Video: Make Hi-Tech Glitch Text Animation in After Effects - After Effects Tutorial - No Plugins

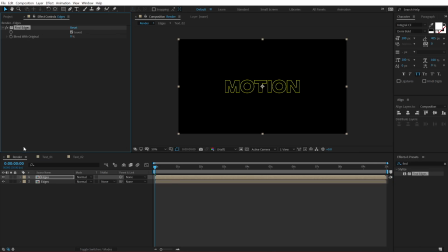[8:04]
Let's apply this, then set this to invert and change the blending mode of this layer to screen. This adds a very nice look to our complete animation, which looks pretty cool. Now what I'm going to do is move this forward by around 5 frames just to get a really complex look,
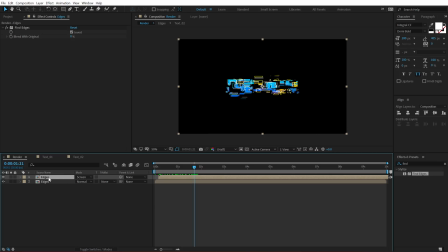[8:24]
which I think looks pretty good. I can also maybe turn off this one. Let's see the look. I think this looks much better as this fine edges uses the color from the text. So that is looking much better. And now what I'm going to do is go right here. All right, let's animate the opacity of this.
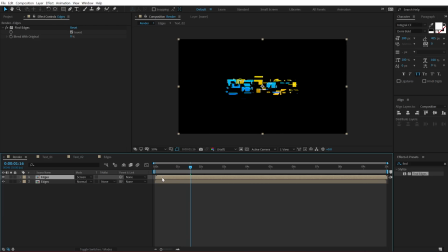[8:42]
So let's actually set this back to where it was. Go at 1 second and 15 frames, select this, hit T, create a keyframe, go back, set this to 0, and then go to 3 seconds and just copy this keyframe, hit Ctrl C, Ctrl V,
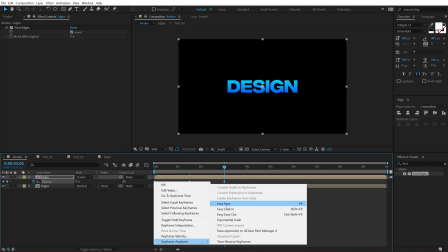[8:57]
select it. You can hit F9, keyframe assistant, easy ease them, and then move by 5 frames.
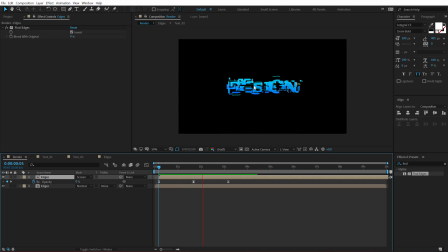[9:04]
So now this is going to add a layer of complexity to our animation.
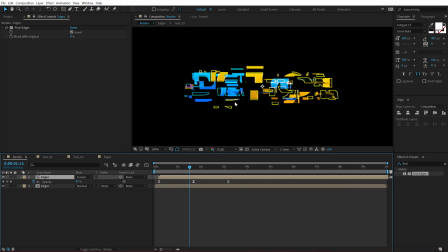[9:10]
As you can see, we have this nice detail of lines, which looks pretty cool and high tech, I think.
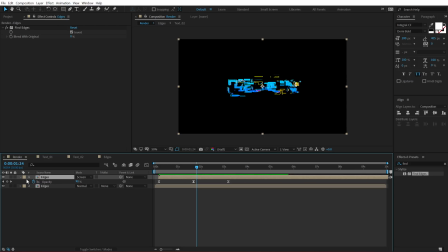[9:18]
Okay, so that is looking pretty good, but we are not done yet. Let's also add some nice RGB to this.
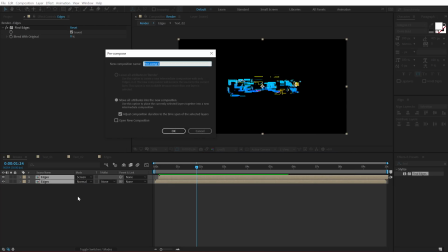[9:24]
So select these two compositions, hit Ctrl Shift C to pre-compose it again, call this RGB and hit OK.
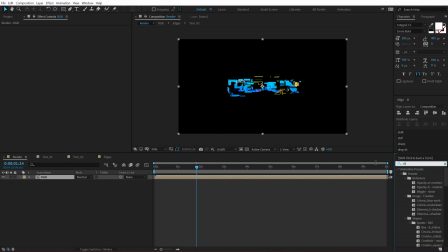[9:30]
Go into effects and preset and search for shift channels, double click to apply that. Turn off the green and the blue channels and set the blending mode of this layer to screen. Duplicate this, hit Ctrl D. Select the second layer, set the red to full off and turn on the green channel.
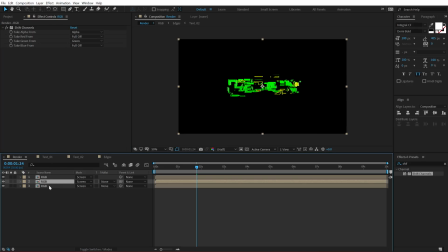[9:50]
Duplicate this again, hit Ctrl D. And turn on the blue channel and turn off the green channel. and then move or displace them by 2 frames, just like so. And now if I go right here
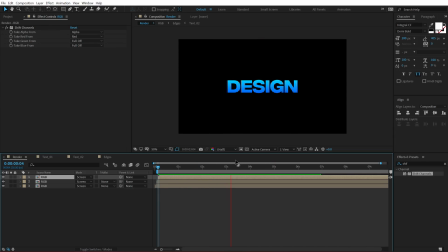[10:05]
and preview this, you can see we get this really cool RGB look, which I personally like. Pretty damn cool. So you can also go ahead and add some nice glow to this. You know, hit Control Y and create a new solid, called this BG.
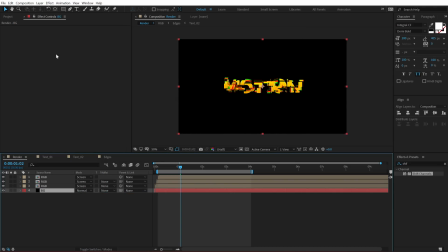[10:25]
Make sure it's black. Put this at the back and also make sure you're working in 16 bits per channel. So hold Alt and click on this to switch to 16 bits. Create a new adjustment layer. Call this CC and go into effects and preset. Add some nice glow to this.
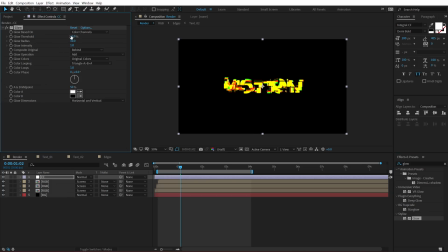[10:45]
You can use Deep Glow plugin if you have that. It's a pretty awesome plugin, by the way. You should definitely check that out. And let's increase the radius like that and bring down the glow intensity. I think it's a bit too much. And finally, I will add some noise just to avoid any kind of color bendings.
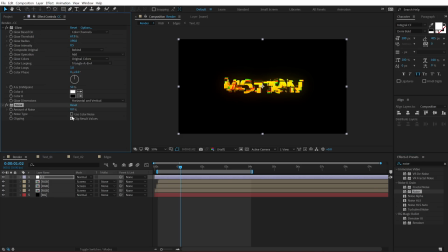[11:05]
So there we go. Uncheck these two boxes and set this to around 2%.
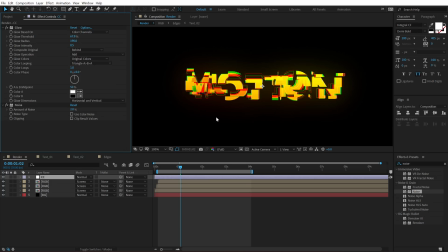[11:11]
And yeah, that is looking pretty nice.
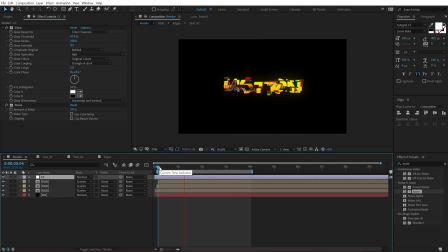[11:14]
So there we have a very high text animation inside of After Effects, kind of a cyberpunk style, you can call it. I don't really know what to call this effect, but I think it looks more like a high tech cyberpunk look.
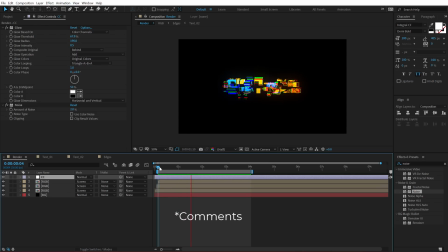[11:27]
Anyways, tell me what you think about this effect in the description below and what should we name it. So that is a wrap for today, guys. I hope you enjoyed this tutorial. If you did, make sure to like this video, subscribe to the channel and press that bell icon so you always get notified whenever I post a new video.
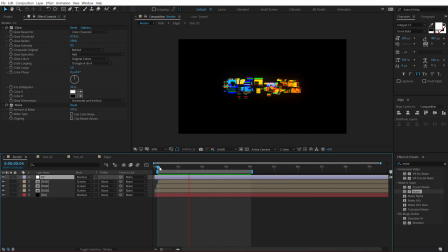[11:43]
You can also follow us on Instagram at dope.motion. And if you are feeling generous and want to support this channel, you should definitely check out our Patreon page. Link to everything is in the description below. With that said, I will see you guys in the next video. Till then, take care and always stay raw, stay creative. Peace out.